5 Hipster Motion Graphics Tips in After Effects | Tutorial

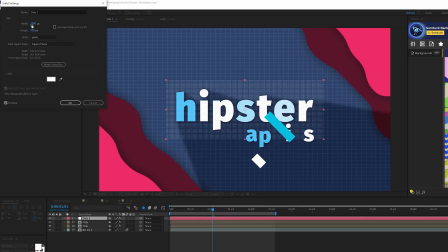495s
And what we can do is just bring down the width and the height of this. And this will give us a much smaller version, of our solid here, and everything will stay proportional.
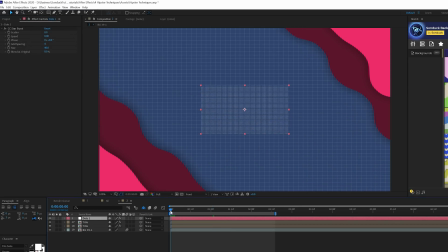503s
When you have a size you're happy with, click OK. And all we're gonna do here is we're gonna have this layer be up here for like maybe 2 or 3 frames, and we'll go to edit split layer, and we'll come back here to the first layer here.
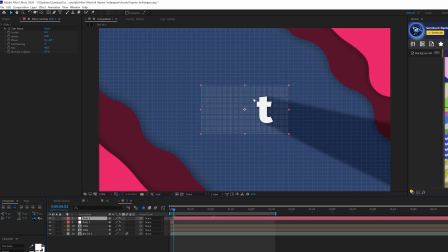515s
We can move this around our composition any way that we want. Come here to the second copy, move it around, move forward by a few frames and split the layer.
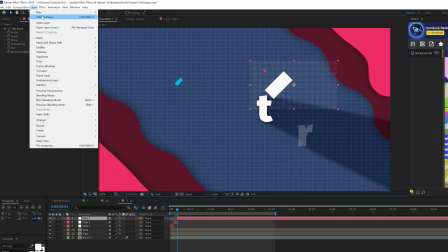523s
Then what we can do is go back up to layer solid settings, change the width and height,
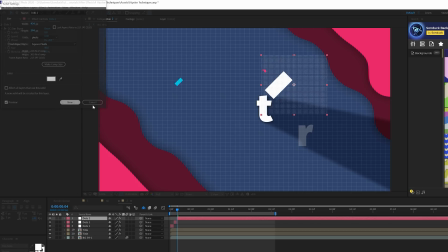527s
make it a little bit different and unique, create new, and then move it around our composition. And as you see, we can follow this format just for maybe a minute's worth of time,
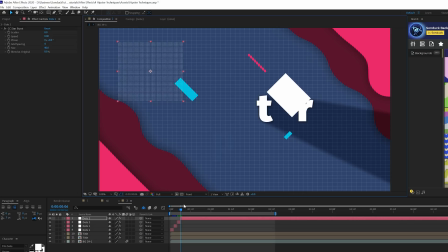537s
moving it around, changing the size of the solid settings, and then you get these random looks around the comp.
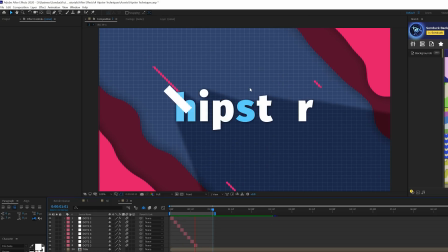542s
By adding this, it has a nice little level of reveal, animation detail to our composition, and we can keep this above our title or below it.
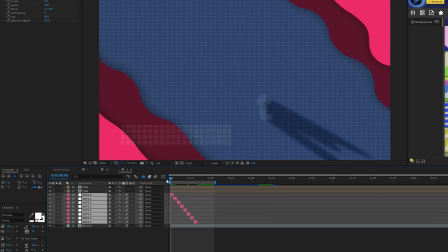550s
It's completely up to you how you want that to interact with your composition. So a really cool, quick technique that you can use.
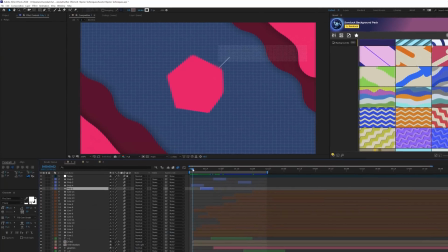556s
In our final technique, we're gonna go ahead and create a polygon animation like you see here.
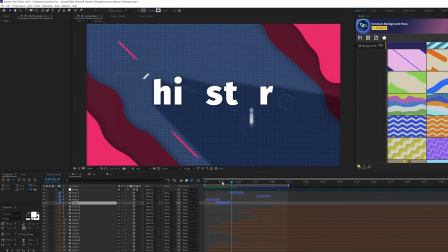561s
That's just very simple reveal, really cool.
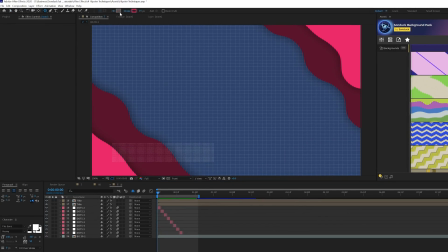563s
So what we're gonna do is come here to the top and we're gonna grab the polygon tool, and you can use a stroke or a fill, whatever you wanna use, but we'll draw a polygon here from the center. We'll come here to the line tab and make sure this is centered in the middle of our composition. And what we're gonna do here is come here to Polystar 1, come here to Polystar Path 1, and we'll set the points to 6.
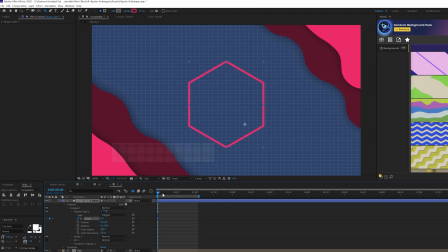582s
And what I'm gonna do here is I'm gonna add a keyframe for points, and I wanna move forward in time, I don't know, maybe under 10 frames.
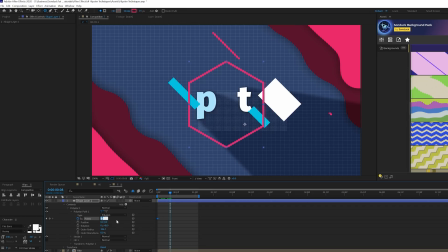589s
And I'm gonna set the points down to 3. So what's gonna happen, it's gonna simply just transition into a triangle, and then maybe after like 2 frames after the last keyframe, I'm gonna bring in the out point all the way in. Awesome. And if I want, I'm gonna go ahead and change the rotation of this to maybe 90 degrees. So now we'll just have this in here, and that looks cool.
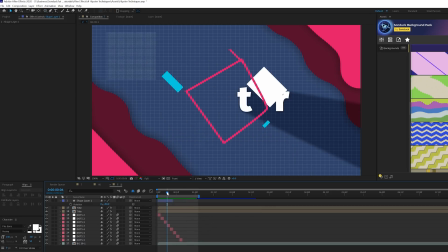606s
We can change the color or whatever we're looking to do.
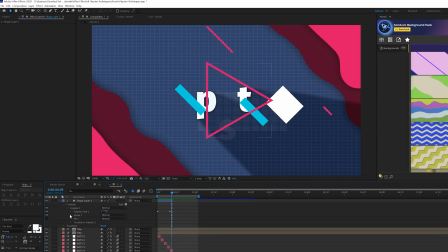608s
I also want to come in here, go into the contents, go to the Polystar 1, go to the Stroke 1, and I'm going to go ahead and click on the plus button for the dashes,
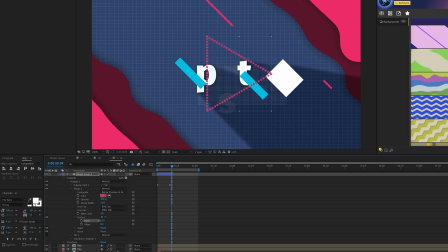616s
because I think this looks cool. And I can come here and decrease or increase the dashes, whatever I think I see fit for.
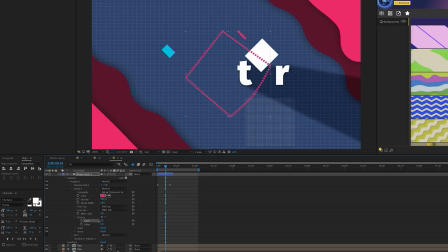623s
You know, I'll bring the dash down to maybe like 11 here, and I'll bring down the stroke width.
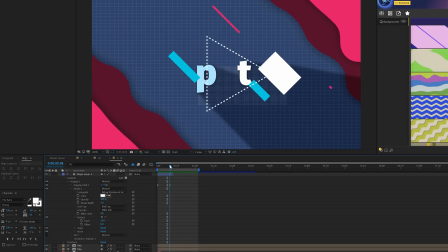628s
And then you can take this element and you can duplicate it around your composition and bring down the scale like we've been doing.
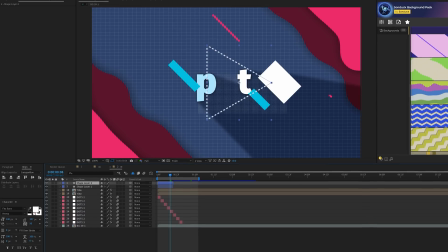633s
Or we can duplicate it and we can just turn on the fill, set the solid color, and we turn off the stroke.
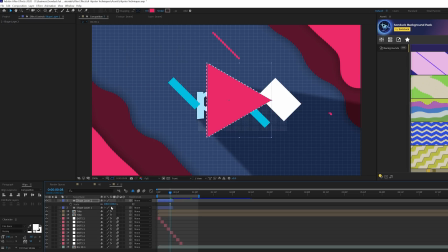642s
And we can just scale this down. And we can just offset this layer in time, you know, and create some duplicates here, and we can move it around our composition.
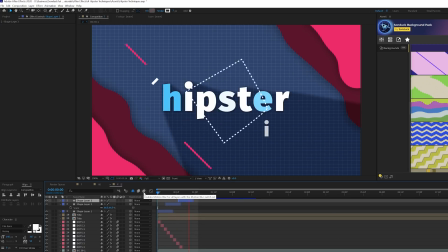651s
But essentially the gist is, it's just gonna add a nice level of random detail to your composition.
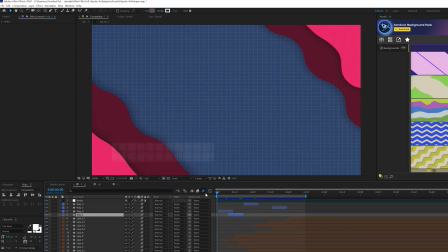656s
And if you want to move it around or customize it, obviously you have all these options.
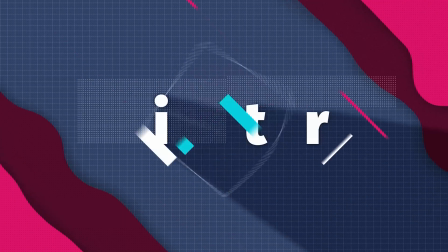660s
And with all of these elements brought together, you're going to have a really cool scene with all these graphics that can reveal on your title or logo. So a lot of cool elements for you to use however you see fit. So that is our tutorial on these hipster motion graphics right here in After Effects. I hope you enjoyed this video. If you're new here, be sure to hit that subscribe button, because we post multiple post-production tutorials every single week right here on the channel.
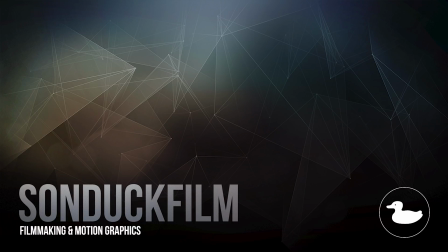681s
You can also hit me up on my social media networks. Those links are below, and always be creating.